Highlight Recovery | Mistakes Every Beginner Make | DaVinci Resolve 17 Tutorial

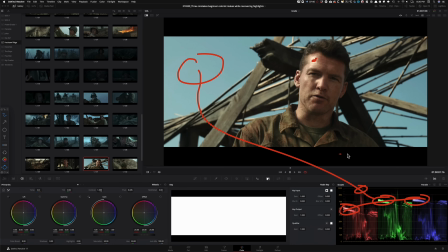And it's not the point to recover specular highlights. You got to let them blow out to create that range in our entire image. Okay, so be aware of that. We got our recoverable highlights and we got our specular and our blown out highlights that, you know, you don't want to fight that battle.
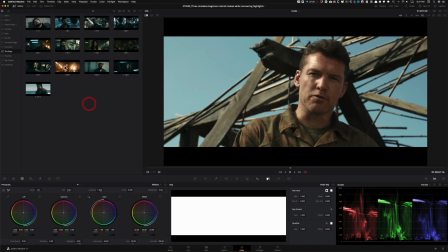You're not going to win. Let's look at some examples from the boys. So what's happening over here?
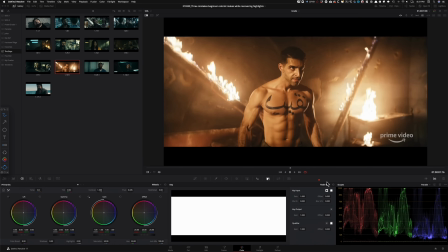Once again, if we look at this shot right there, look at what is going on all the way over here. It's this right there. Okay, so these are highlights that are beyond the point of recovery.
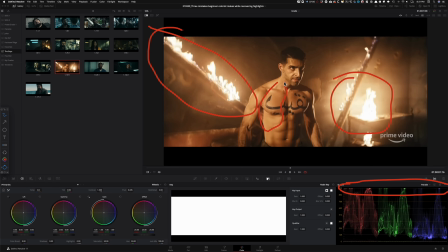So you let them go. What's happening over here? These are recoverable highlights and they're being recovered right here. So that's something that you need to understand. You don't want to bring these down because what's going to happen is that your footage is going to look muddy.
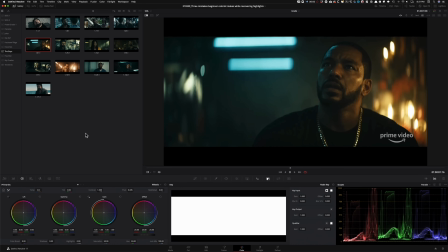And it happens all the time. I see amateur grades where that is just a common theme. What is happening over here? What is this right there? It's that specular highlight right there.
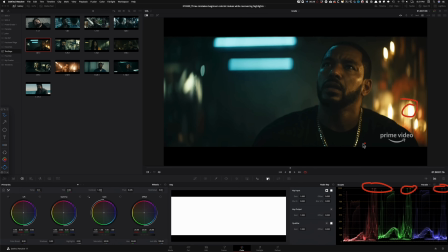And one thing that you need to realize is that with specular highlights, you want to keep them as white as possible because this is how our eyes perceive it. So if you look at the lamp or a bulb straight on, it will look bright white. But if it is a 3200 Kelvin light,
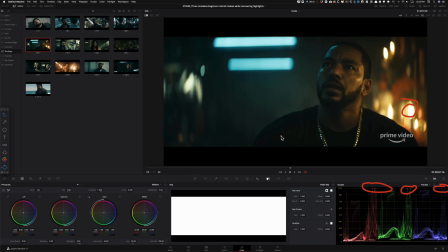then the room is going to look warm. But if you just stare at the bulb, it's going to look bright white. And that's exactly what's happening over here. So you have to be careful of that because too many times I've seen people create their grades and then they will take this with it. So it will have like the green sitting here and the blue sitting here and then the red channel up there.
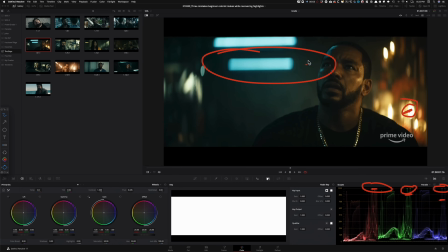That's not how it works. Now, what is this right here? That right there is this right here, and this right here. So it is, again, creating that teal. And these are recoverable highlights because that's the beauty of shooting with high-end cameras.
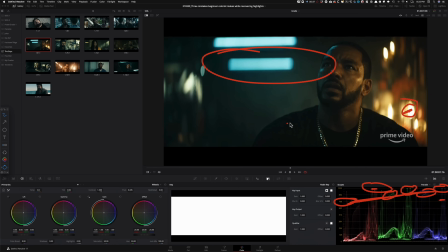So they were easily able to pull these down and make it look really gorgeous. Okay, so I wanted to kind of bring that up and give you some examples.
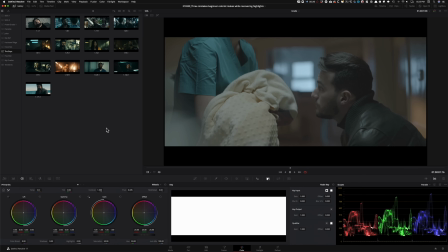So when we get into our shot and look at what are the challenges, it will make a lot more sense. So now let's just do that. So what do we see when we check out our shot? What is this right here, that right there, and that right there? What that is this right there.
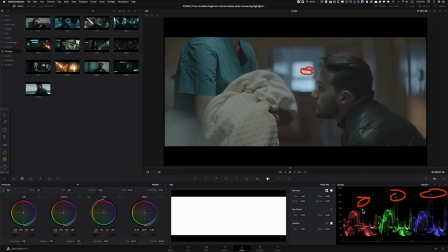So that is what you see on these spots, okay? And look at the sharp curve or the sharp little line that you see right there. That just means that it's beyond the point of recovery. It's blown out, okay? Now, you might go, but it's not blown out because we're looking at this and everything is in control, but we're looking at the log image.
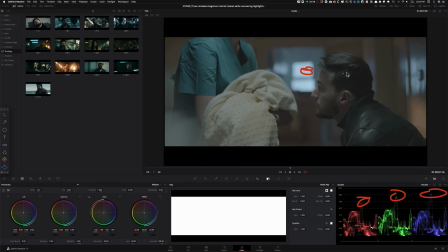As soon as I apply a Rec. 709 conversion, this is going to be blown out, and that's what we're seeing here. Now, the recoverable highlights here are this right there, that right there, this right there, and that's what we see in all these areas. These are recoverable highlights. That right there is this right here.
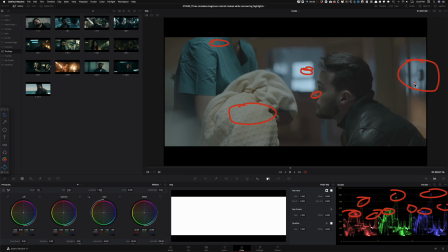These are recoverable highlights that we can work with.
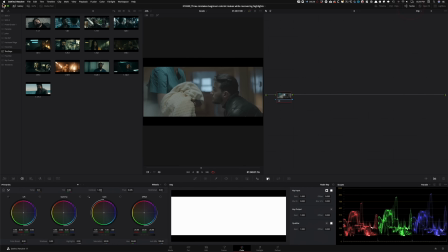So that is the first thing that you need to do to understand what you're up against and what should be your strategy. Now let's jump in and look at one of the 3 mistakes beginner colorists make.
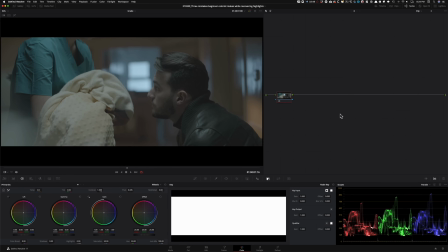Now there's a couple of different ways to grade this. One would be to just use your primaries and grade it. That could be a way that people can do, but most of the time beginners want as much help that they can get. So what you want to do, or what you probably have seen on YouTube videos, is to convert your image to Rec. 709.
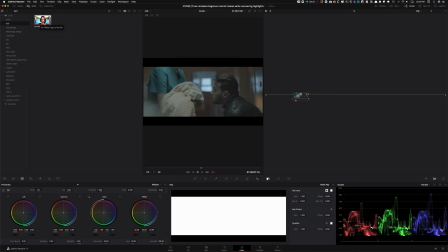So in this case, the fastest way to do that would be to just drop on RE's LUT that is provided and is inside DaVinci Resolve.
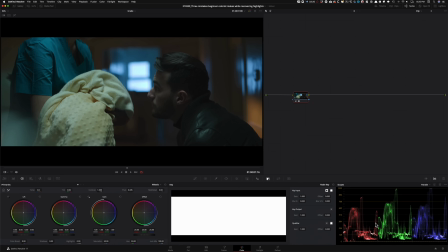You don't have to pay for it. So as soon as you do that, now your image is properly converted to Rec. 709 and it looks pretty dark.
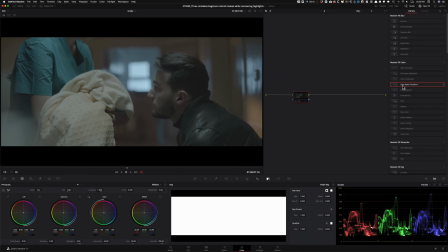Another way to do that would have been a little bit more advanced way, the color space transform, which I would recommend instead of the LUT.
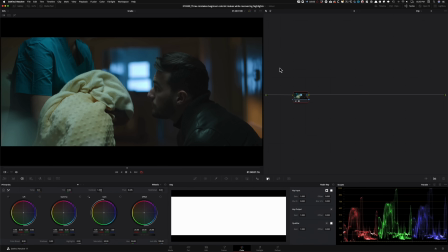But again, if you're an amateur, and let's assume that you are a beginner, and if that's the case, then you're not going to be going the CST route. You're going to be probably doing this.